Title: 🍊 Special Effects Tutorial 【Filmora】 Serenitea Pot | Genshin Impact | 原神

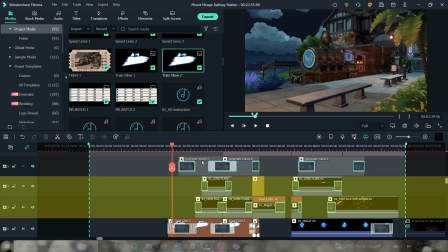[12:31]
Okay, so we will discuss layers 3 and 4 together since the following effects need to be overlapped.
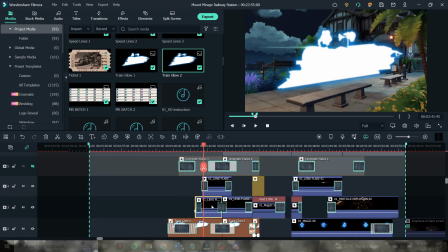[12:36]
Now that we tackled the hard part of creating this certain scene,
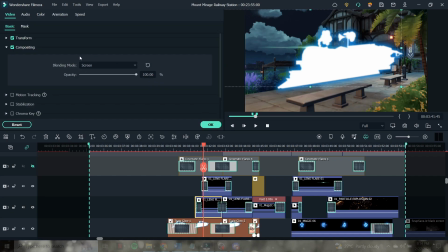[12:40]
we will now focus on inserting additional effects to level up the cinematics, and that is by adding lens flares.
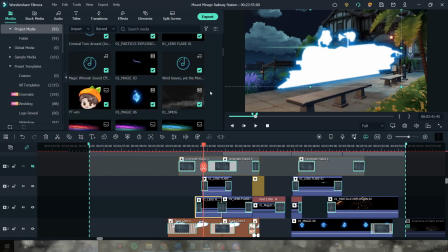[12:46]
These lens flares will appear on different areas of the train which represent a strong source of light coming from the glow of the train.
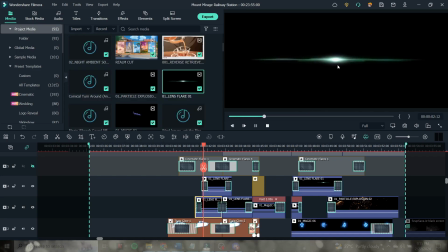[12:53]
So here I'm just gonna show you where I put all the lens flares.
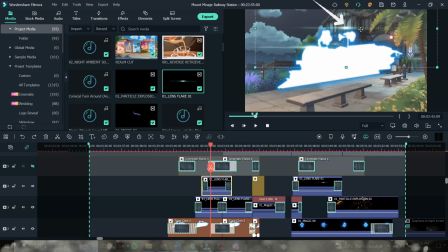[12:57]
The first two is at the top part of the train, the second one being a bit delayed but will be simultaneously visible with the first lens flare. That is why we placed it on layer 4, and the third lens flare will be at the tail of the train, which is not very visible but it's there.
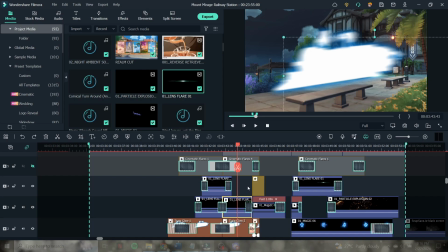[13:14]
Okay, so on layer 3 after the train departed, you might notice that there's a magic trail that is left behind in the scene,
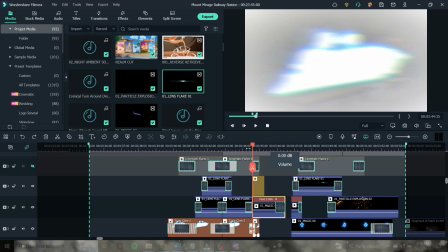[13:21]
and that is another overlay effect which is also downloaded from YouTube.
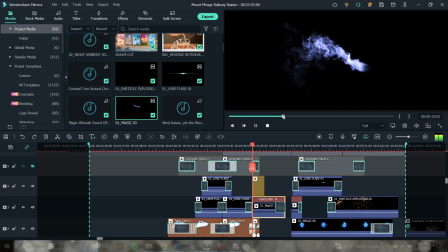[13:25]
I forgot the exact title of the video, but it's a collection of multiple magic trails and most of this might be very useful in the future use. Anyway, since our train glows in blue, we will be matching the color of this magic trail.
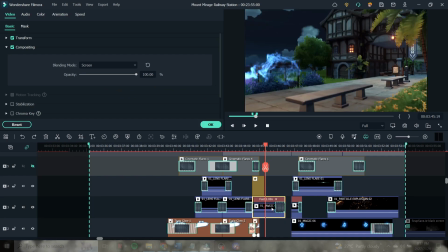[13:38]
And to do that, you just have to double click the clip on the timeline and the video setting will appear on the left pane. Go to the color tab, then select white balance, and from there you can adjust the temperature and tint of your clip.
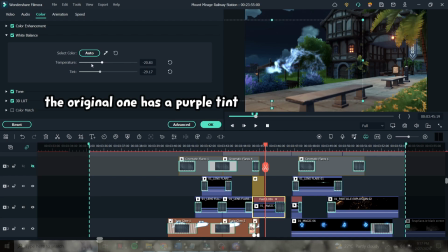[13:52]
This depends on what certain colors the original video has. You just have to tinker your way to achieve your desired color, which in this case, it's blue. Moving on to the portal scene. So on the previous scene, we saw the magic trail that follows the train,
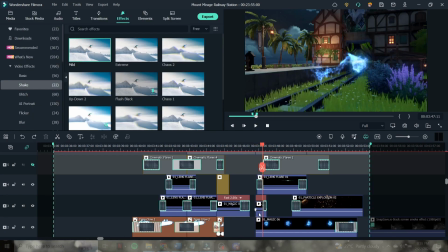[14:07]
so normally it will also be seen on this certain scene, where it enters the portal. I put a very small dissolved transition to the end of the magic trail, just so that its appearance won't be rough, and additionally, on layer 4, as you've noticed, I also put a big lens flare which indicates that the portal will be closing soon.
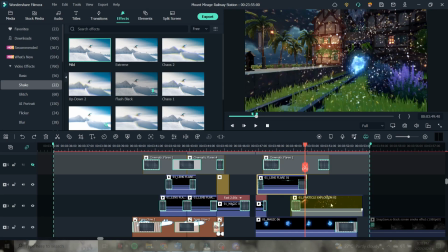[14:26]
And by the time the portal closes on layer 3, we inserted another overlay which looks like it dispersed magic particles.
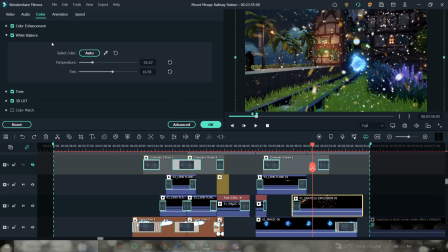[14:33]
At the beginning of the effect, we added the flash transition to also indicate the closing of the portal,
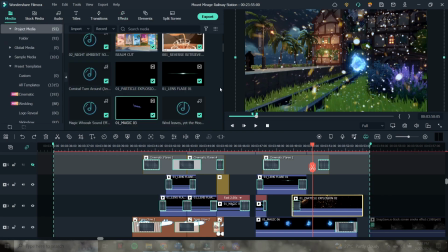[14:39]
and again we used the screen for that to remove the black background.
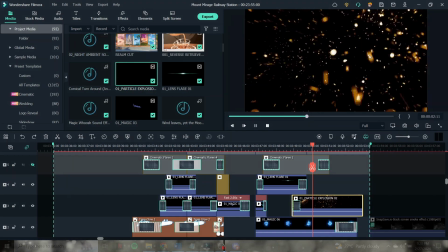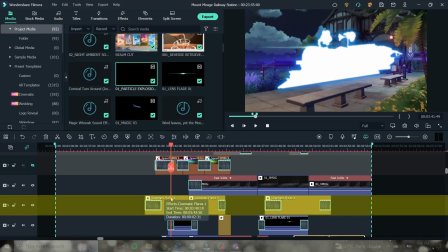[14:51]
Okay, so we're now adding additional cinematic flares to our scenes, but these flares are already available within the software.
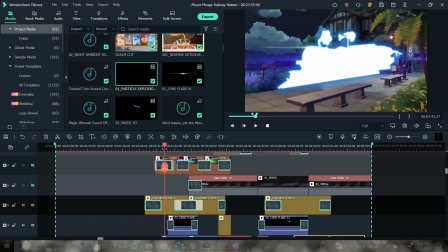[14:57]
The first flare we used is Cinematic Flare 1, which is this dark blue light across the screen.
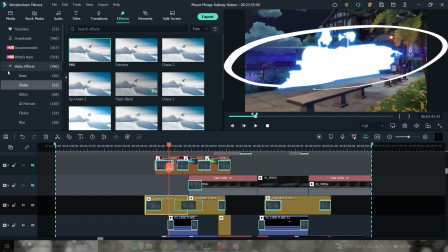[15:02]
If you still can't see it, here's with and without flare.
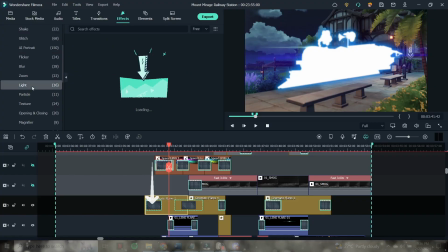[15:07]
At the beginning of the flare, we will put a dissolved transition to give it a smooth entrance or appearance.
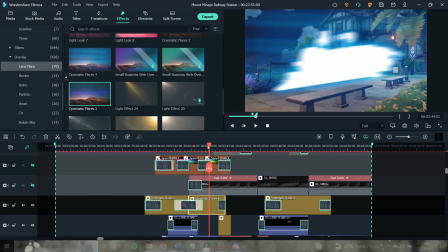[15:13]
The second bit where the glowing train is ready to move, we then used Cinematic Flare 4,
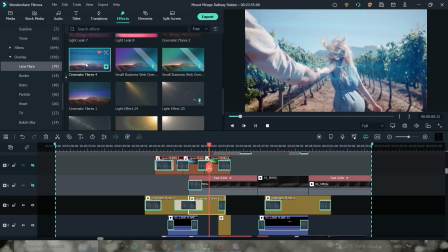[15:18]
which has this lighter blue, almost cyan light across the screen. And again, here's a comparison of with and without.
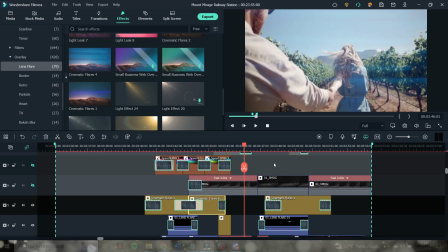[15:28]
You see, it added a lot of value to the scene, and it creates this realistic point of view of the person witnessing this scene.
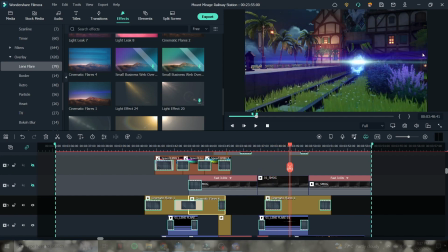[15:35]
Alright, so for the portal scene, of course we will also put a cinematic flare in it. And we used an external effect before,
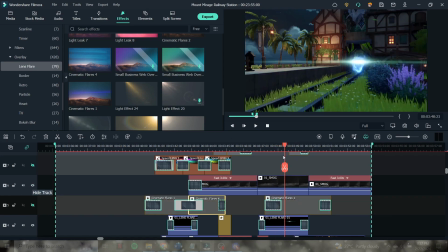[15:41]
but now we will be adding the cinematic flare 1 to give it a feel that this scene was captured by a real camera by having that moving lens flare.
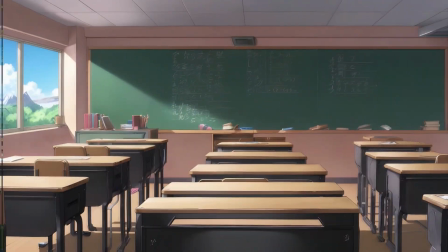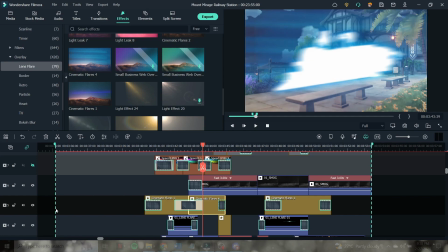[15:56]
Adding smoke to the scene is a very subtle detail, but it sure adds value to the scene.
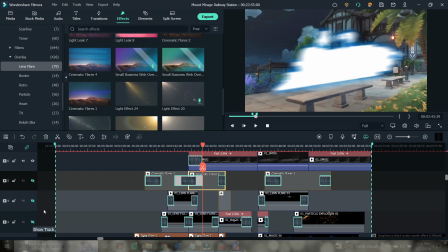[16:00]
It may not be noticeable at first, but let me remove some layers first so you can see it properly.
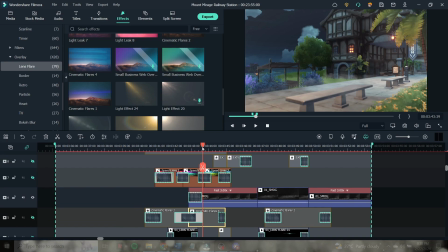[16:06]
Now, these effects are from YouTube, but what I searched was smog instead of smoke,
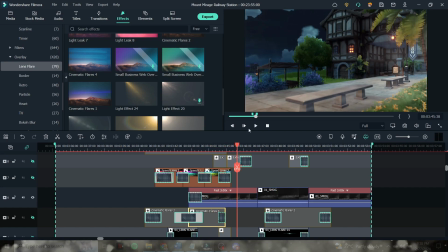[16:12]
since smoke effects usually goes upwards, while the smog effects I saw gives more of a settled smoke on the ground like that of a fog machine.
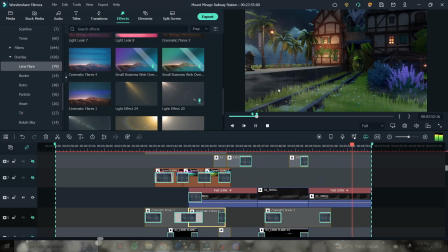[16:20]
And that's what we wanted for these certain scenes. And also, make sure that the scene angle matches the angle on your effect video.
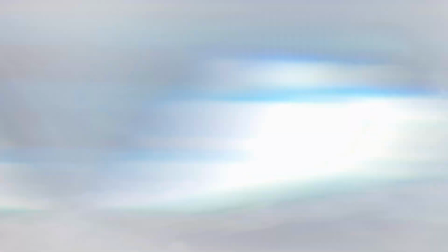[16:28]
Okay, so the first smog appeared when the train's charging to zoom out, and that is where we also put a dissolve transition at the beginning of the clip.